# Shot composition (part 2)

you'll see what I've done here is a very typical, classic, easy win. Move around the foreground. I use this in corporate jobs all the time. They love it. They absolutely love it. Reveal your character and use what you've got around you. It's so easy. You must know the move, but this is how it goes. I'm not sure if you're going to be able to see it where you are.
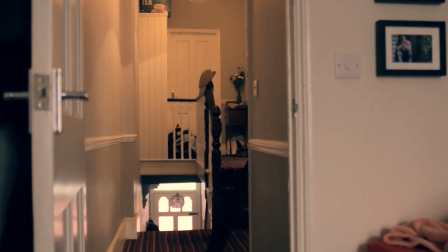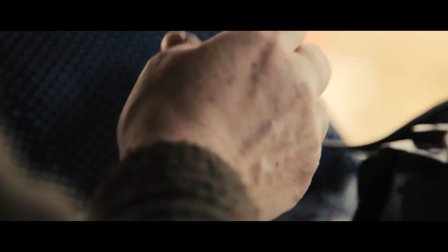43s
Here, I've got lovely kind of contrasting light on the fingers, and then the background's very dark, and the middle is perfectly lit.
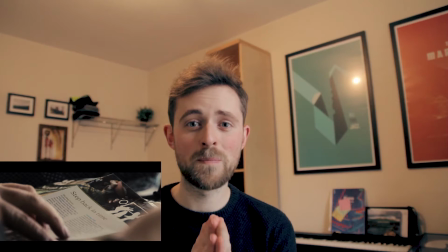52s
Contrast and shaping your light is crucial. No one wants flat light. So in terms of composition, think also what angle you're going to be framing from.
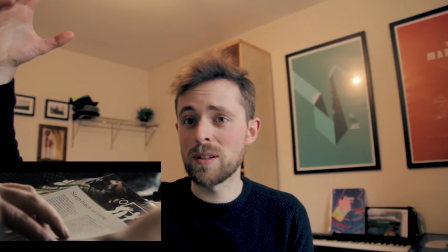60s
If the sun's up here, don't be shooting them so all you see is that bright light on their face. Try and create, without too many ugly shadows, that little bit of contrast that gives your character shape. Never be afraid of the wide shot.
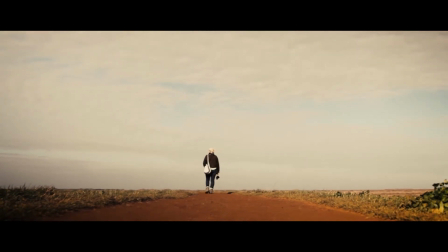75s
All the time people just go for the mids and the close-ups, and they get to the edit and they think, I haven't got a wide shot of my character.
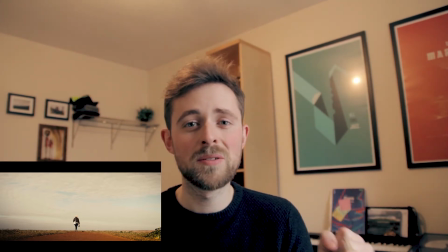82s
You might think it's boring, you might think, oh, I'm never really going to use it. Jesus man, get the shot. You can get it and then not use it, but you can't not get it and then use it. I never used to get wides and I would always kill myself for it.
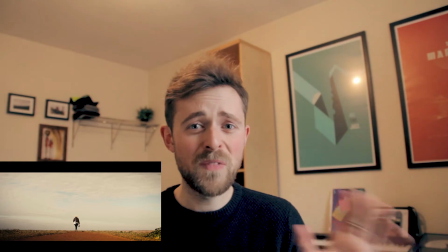95s
Nowadays, it's one of my favourite shots. I love a good wide shot.
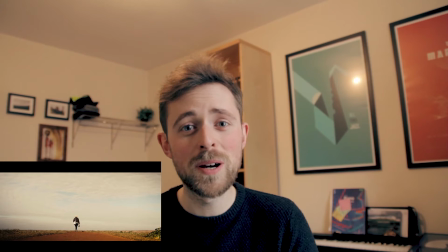99s
That's why you see a lot of these in this film where you've got either landscape or my mum as we have here.
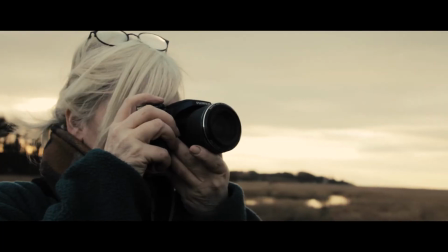105s
This framing is a bit more typical, where you've got, kind of positive thirds as it were, where your subject is looking into the space of the shot.
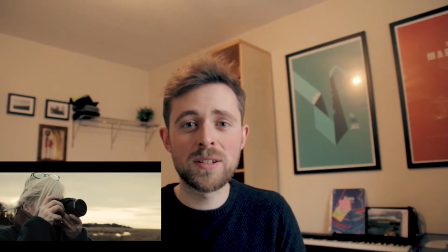111s
But at this point in the film, I'm not really trying to show the intrigue and hiding things as much.
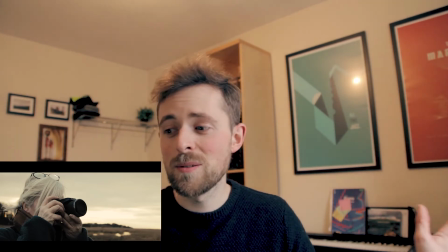116s
At this point, I'm just wanting to explain the character. So here you see my mum taking a photograph of a beautiful landscape.
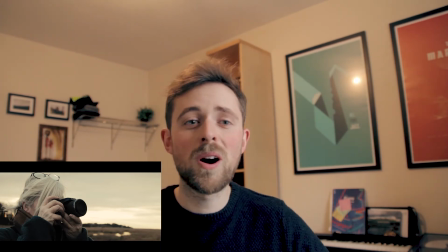124s
It tells you everything you need it to. I'm no longer hiding things, trying to get that sense of mystery.
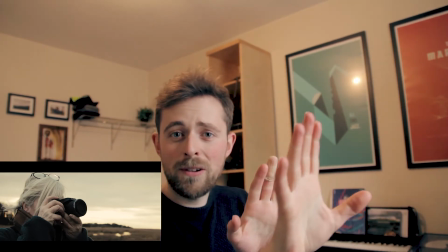128s
And again, by shifting the camera around like that, the background is moving in a different, I don't know what the word is, plane, as it were.
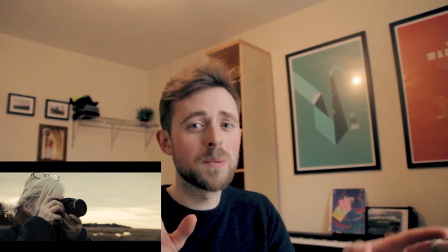136s
You can almost do this as a parallax if you do photography. If you don't know what that is, look up parallax or cinematograph, beautiful things.
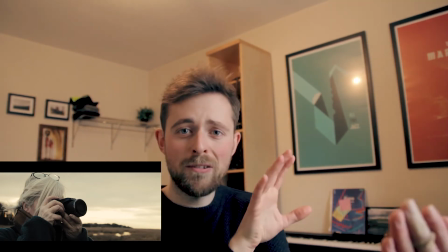144s
But by moving your character around the subject, the background moves around them, and it's a really wonderful technique to use.
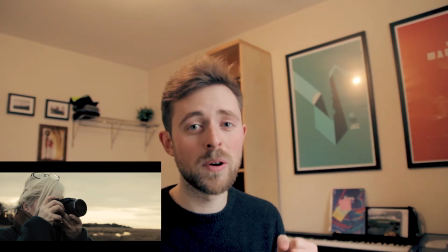152s
It's hard to get done smoothly if you haven't got a gimbal or a wide lens that's image stabilized,
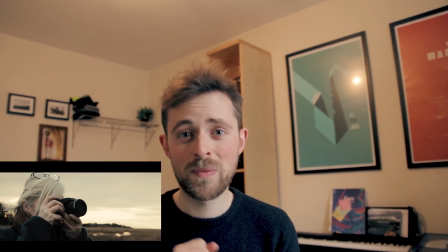157s
but just with that movement I showed you earlier, you can get this type of shot. Think about movement with your subject staying still as well as your subject moving.
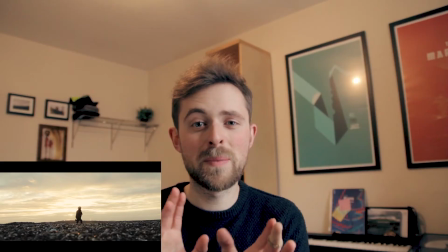166s
Now this shot, whilst it is about the foreground, middle ground, background, it's also about height.
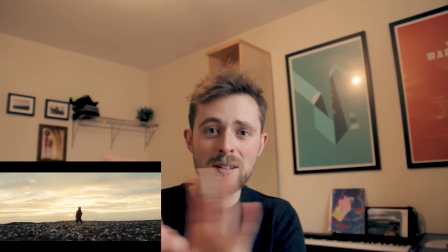172s
If you can get low to the ground, that speed that you move along the ground will add this new dynamic to it,
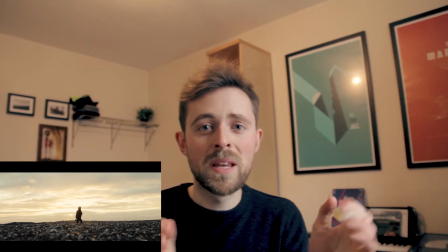179s
where going head height all the time is very, very boring, to be honest.
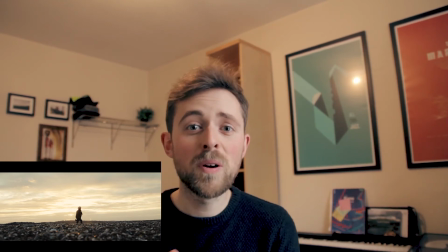184s
You go low to the ground and you move, that speed that the ground in front of you moves at, it just gives pace and life to the shot. It's a very simple technique, and done rightly, it will really impress your client, or if it's for your own film, you'll be glad you got it.
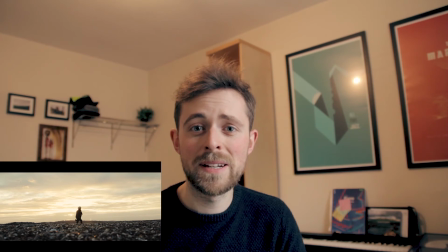201s
It's one of those things to think about. How does not necessarily what you've got in the foreground affect the background,
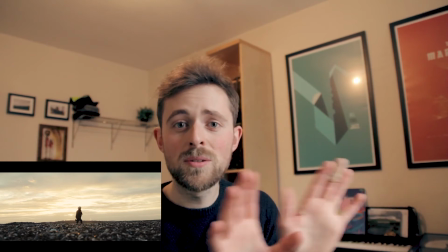208s
but at what speed you can use the foreground to affect the middle ground.
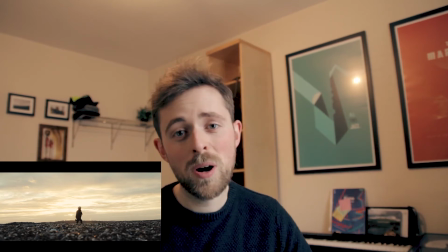213s
Because my mum's walking here, I wanted to get that sense of pace in the shot, which is why I've gone really low angle, so you see the pebbles whizzing by. If I had a stabilizer, it would have been smoother, but I had a camera. Cut me some slack.
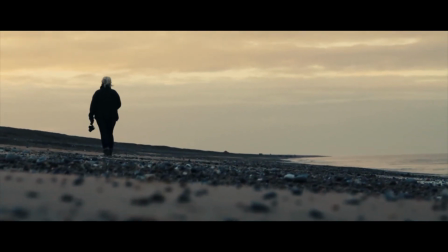226s
The last framing, this is a very important lesson. This leaves me space for text.
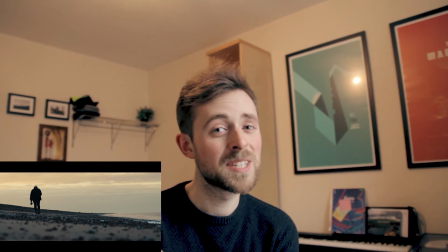233s
Now, I know I've not put any up here, but if I was going to use this on, say, a National Trust job, I was going to pitch this to a company,
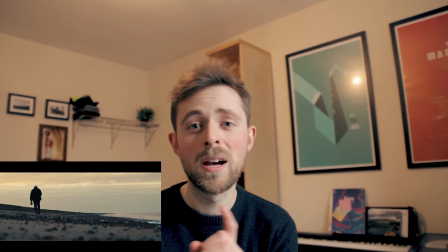240s
having that space means I can chuck a logo in there, I can chuck a call to action in there, and it looks intentional, because it is intentional.
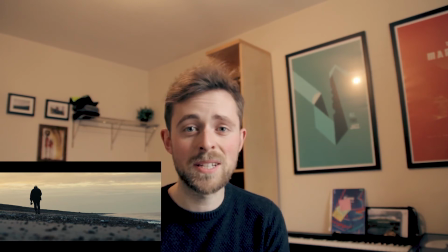247s
I framed it specifically for that reason. If you always frame your person in the center of the shot, what you're going to find is you get to the end and you have no end frame.
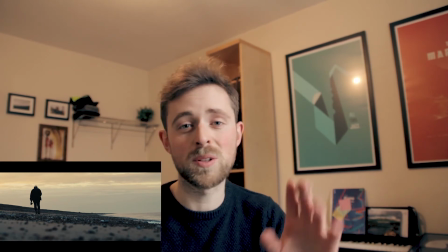256s
You'll have to go to black or to white with text.